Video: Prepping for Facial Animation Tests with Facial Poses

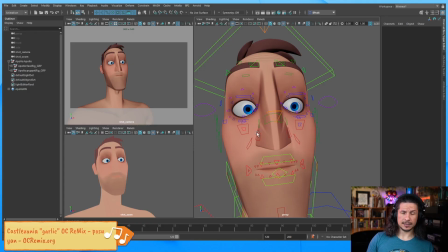If he's surprised and doesn't like what he's looking at, we're going to scrunch that face up on that side. If he's interested in what he's seeing, we're going to exaggerate that contrapposto. So I think in this case, I want him to be interested in it.
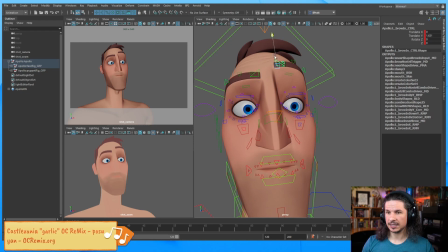So let's push this and push the angle of the brows here.
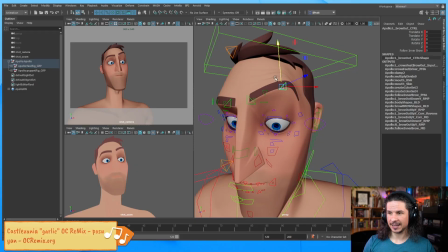I'm going to try to push this as much as we can, like get this as high as we possibly can.
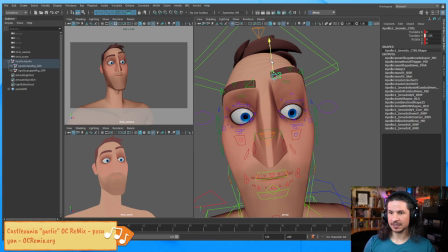Now there's a few different surprise expressions we can go with. We can go with the worried, the questioning, something like that. We can go with just kind of the basic surprise. Now, as you bring your brows up, they tend to separate out.
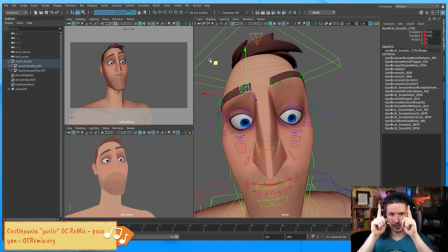So they go out, not just straight up and down from the center here. So I'm going to pull this out just a little bit. So we'll go with something like that.
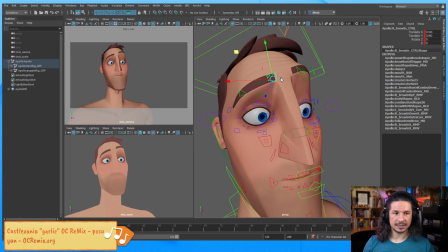And you can definitely see there's a lot more
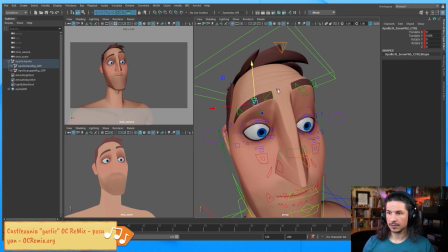contrast in there. If just praising your animation work, I can see right now that you have true talent in your craft. Oh, thank you. And that's awesome that you were going through the streams and asking that question.
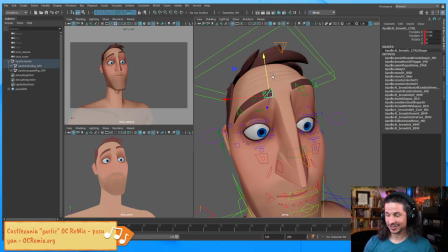It's a good question. Artificial intelligence is a wonderful new frontier that I hope as humanity will approach properly. It's our chance to finally do something right from the groundwork, and I hope we do it right.
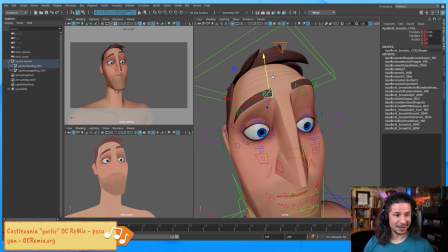And yeah, have a good night, and thank you so much for dropping by. And no worries about disturbing the stream. This is what these streams are all about. Answering questions, even if they're totally weird and like off topic, that's the best kind.
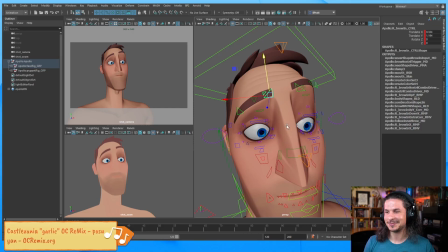I love those questions. They're just fascinating to me. So we've pushed the brows. We are really pushing that line of action here. I wonder if I can maybe push this brow down here a little bit more.
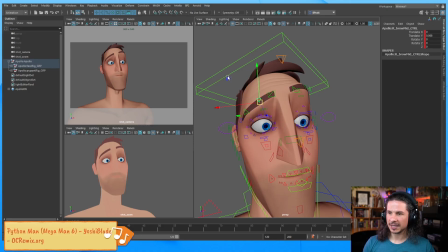Just to kind of push the expression, make it a little less default, I guess you could say. So I'm pushing the line weight. I'm pushing the weight of the line on the outside edge instead of being right in the center.
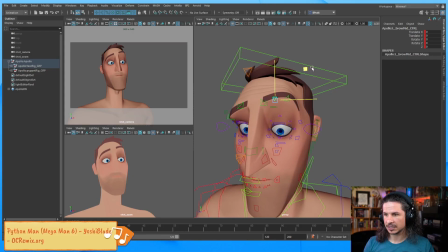Same thing here. Look at this curve. If I take this brow and push it this way, we can start to push that line weight just a little.
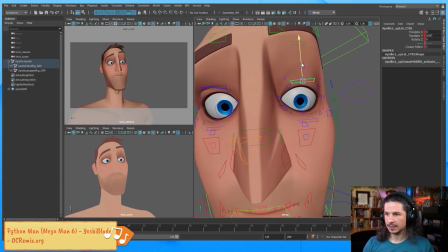Okay. So we've pushed the brows. Let's push the eyes. Now for the eyes, I'm just going to really open this one up here.
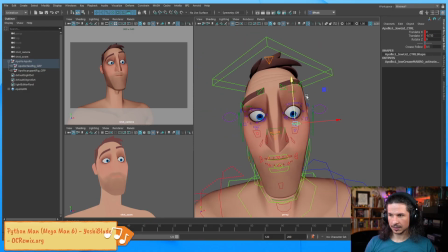And let's see if I can scale up the eye a little bit too. I don't want to go too far. If you go too far, you start to distort the iris and the pupil, which is great for a smear frame,
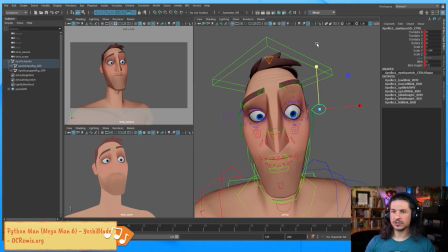but I don't want to go so far that is kind of super noticeable.
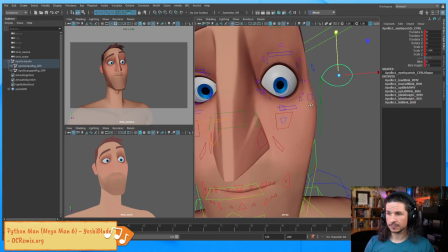Now let's push the eyelid.
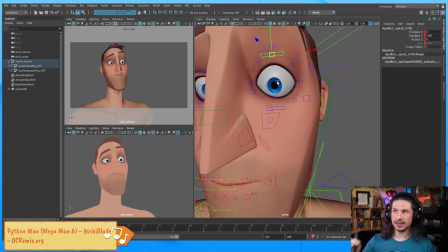And I want to just push the shape. Once again, it's the line weight. Right now it's right in the center. It's kind of boring. It's kind of going here. See how it's like right in the center?